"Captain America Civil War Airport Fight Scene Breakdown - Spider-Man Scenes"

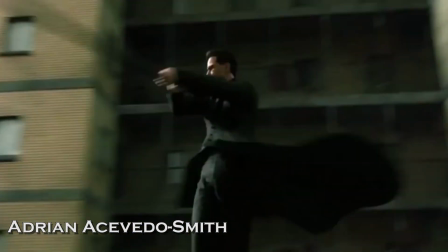Hello, I'm Adrian, and welcome to Fight Scene Breakdown. Today we're taking a look at the legendary airport fight scene from Civil War.
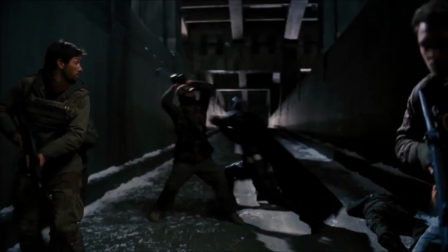Since it's such a big sequence, we're going to take a look at it from different heroes' perspectives, starting with Spider-Man.
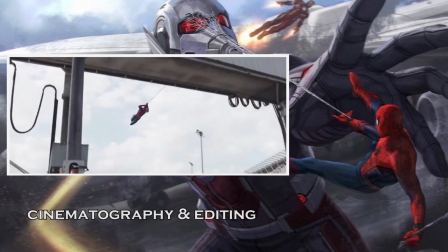For this entire fight sequence, except for a couple of shots at the end, Spider-Man is entirely computer generated.
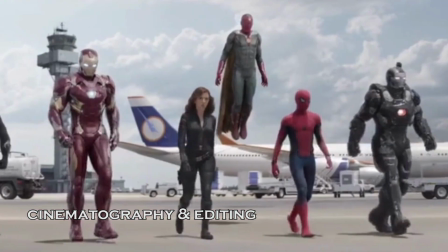Not only did this allow the filmmakers the time to include him in the film, since it was down to the wire on whether or not Sony would lend Marvel his cinematic rights,
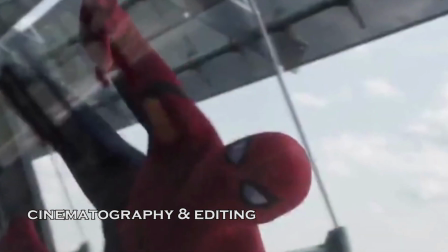but it gave them complete freedom to move the character and the camera in the way that best suits Spider-Man,
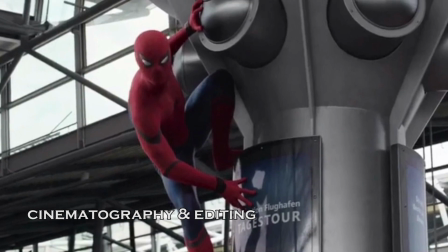always keeping it mobile and always using it to follow his fantastic movements through the air. Tracking alongside him as he climbs a wall, closely behind him as he web swings through the air,
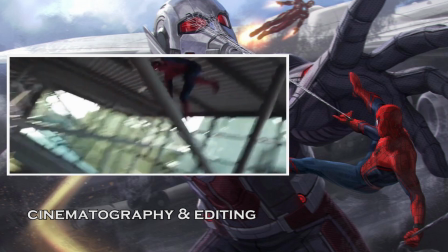Spider-Man's locomotion is incredibly exciting to watch, and the cinematography only aids in making it better.
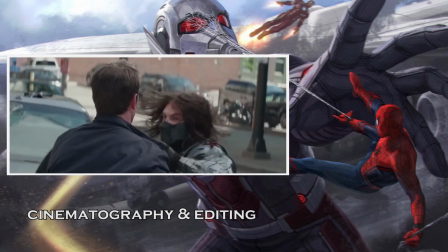As they have demonstrated before, the Russo brothers have quite a good handle on when to cut and when not to, and every single one of Spider-Man's movements are usually shown in a wide.
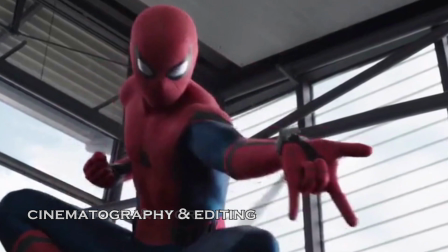Since he's a digital performer, there's no need to disguise any imperfections in his technique. Tony Stark specifically recruited Peter Parker to help him bring in Captain America.
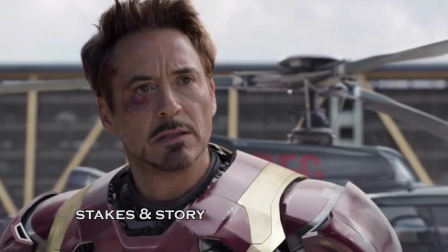He thus only received Tony Stark's point of view of the entire debate on whether or not heroes are allowed to police the world without government oversight.
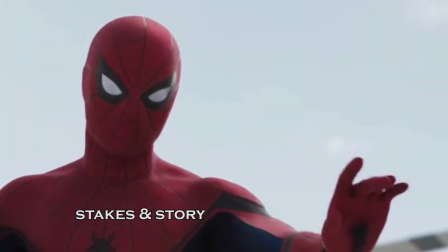Spider-Man is determined to do a good job on his very first big-scale fight,
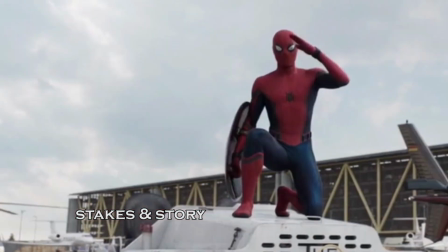since he is used to dealing with street-level thugs, having just recently turned into Spider-Man and never fought anyone with superpowers.
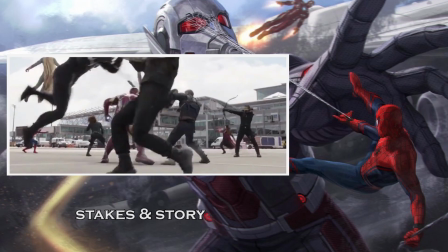The only thing that does take away some of the tension in this fight is that practically every single hero is fighting to incapacitate and is holding back to varying degrees.
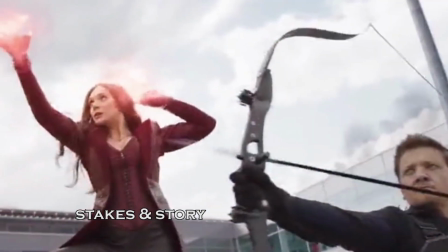This makes the scene lose a bit of tension, since we know that none of them truly want to hurt one another,
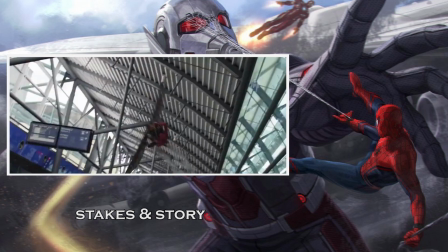and this is most easily seen with Spider-Man's encounters as he gleefully exchanges just as many jokes as punches with his enemies.
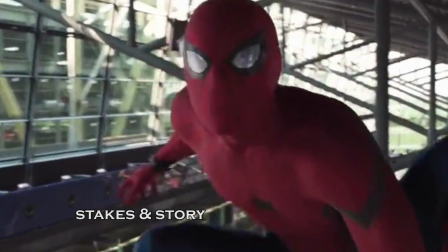Although, to be fair, this is a cornerstone of his character.
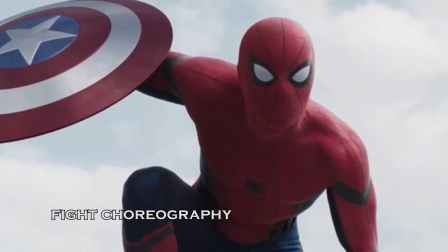This is Spider-Man's first appearance in the Marvel Cinematic Universe, and although practically everyone is familiar with his powers, the choreography does an excellent job of communicating them.
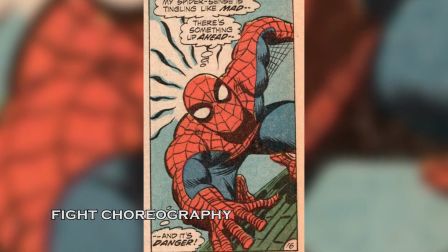One of Spider-Man's most efficient tools in his fighting arsenal is his spider sense. This gives him an edge in every fight because it alerts him to where danger is imminent.
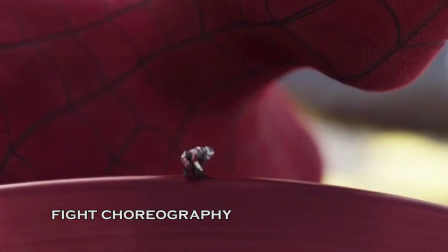We get our first sneak peek of this when Ant-Man is on Captain America's shield.
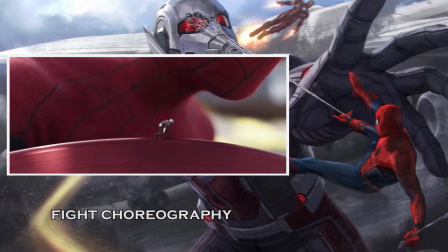When immobile, it didn't go off, but as soon as Ant-Man gets up, Spider-Man is clued in to the imminent danger, turning his head.
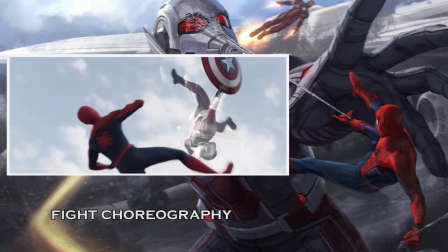Unfortunately, this being his first fight with superpowered individuals, he isn't quick enough to react and gets hit by Ant-Man's backflip kick,
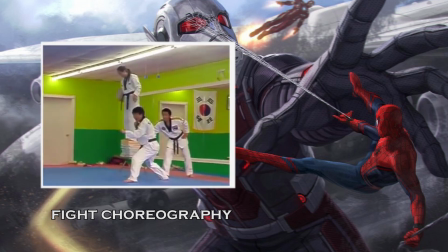an incredibly showy technique from Taekwondo, and one which Bruce Lee was also extremely good at executing.
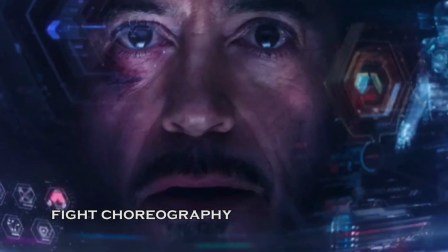Tony tells Spider-Man to keep his distance and web him up he does.
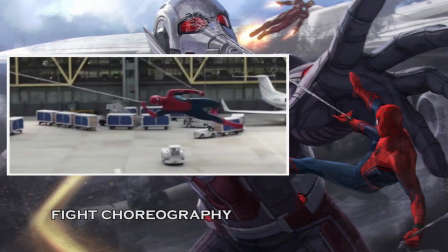Once he tracks down Bucky and Falcon, he uses his webbing to crash through the glass, and with an incredible amount of inertia, he executes a flawless push kick.
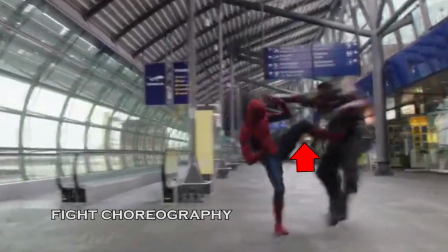Notice how his knee comes up extremely high before he pushes forward on Falcon. And now we get to see his massive strength.
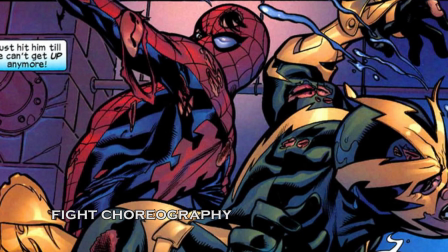One little known fact about Spider-Man is that he is constantly pulling his punches, because if he didn't,
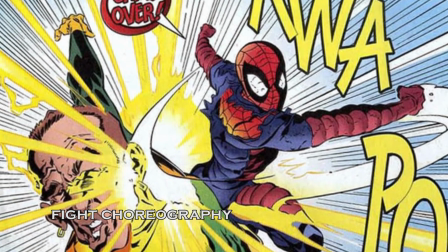he could easily kill regular people and several superpowered individuals as well, since he has a proportionate strength of a spider.
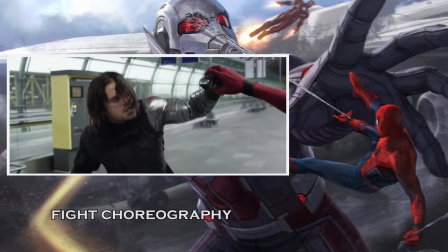He demonstrates that by easily catching Winter Soldier's left cross and twisting it.
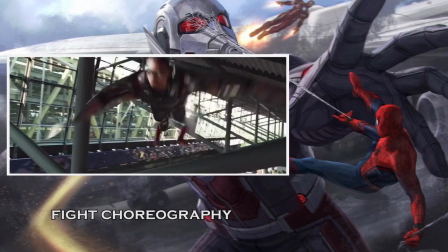He counters a tackle by Falcon, takes chase, and his spider sense informs him of the incoming flying object, which he humorously launches back at Winter Soldier.
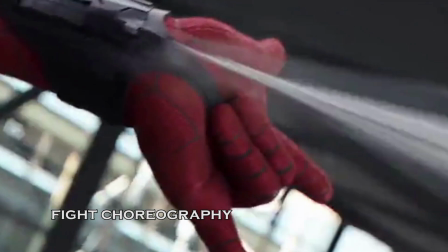He takes a drop kick from behind, but quickly busts Falcon's flying mechanism with one web.
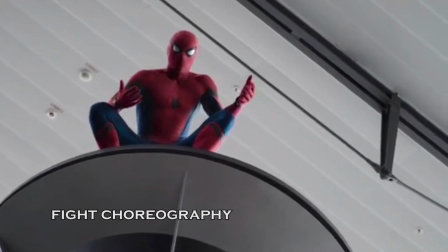Once again, it should be said that Spider-Man is a rookie, since there's no way that Falcon could have managed to hit him with his drone if he were trained.
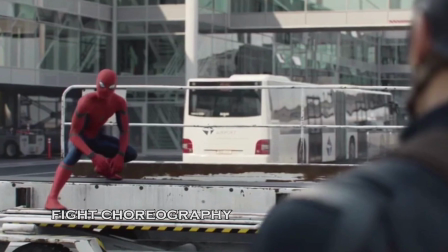Spider-Man soon finds himself in a fight with Captain America.
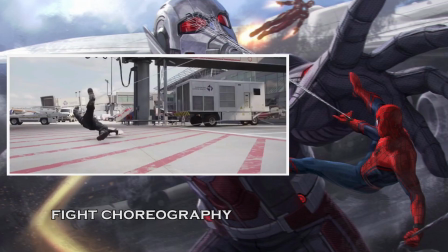He uses his webbing to incapacitate him in a matter of seconds, but due to the Captain's more honed training, finds it being used against him moments later.
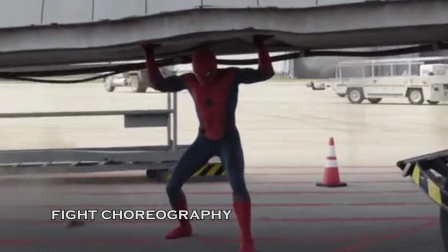Luckily, his super strength allows him to carry the collapsing structure with relative ease. And now comes a moment everybody remembers.
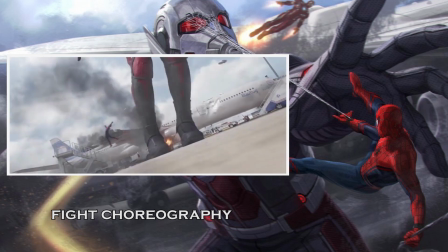Spider-Man deftly dodges and avoids Ant-Man's attacks and decides to swing around him, just like how the snowspeeder can take down a walker in Star Wars Battlefront.
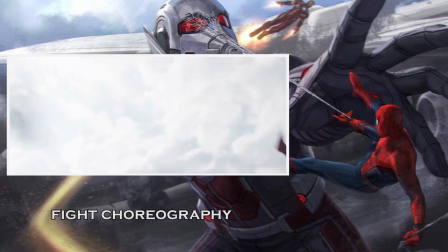His celebration causes him to get distracted and he is knocked to the ground.
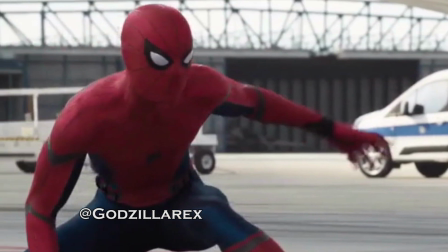Spider-Man's appearance in Civil War was one of the many highlights of the film, and it brings plenty of excitement to the already incredibly well done action set piece.
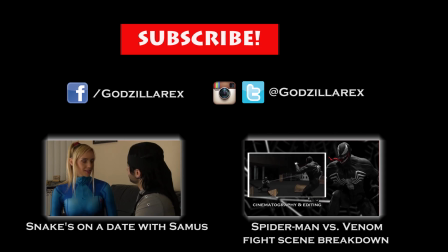What did you guys think of the fight? Which fight would you like me to analyze next? Subscribe and you can follow me on my Twitter, Instagram, and brand new Facebook fan page, Godzillarex. See you next time.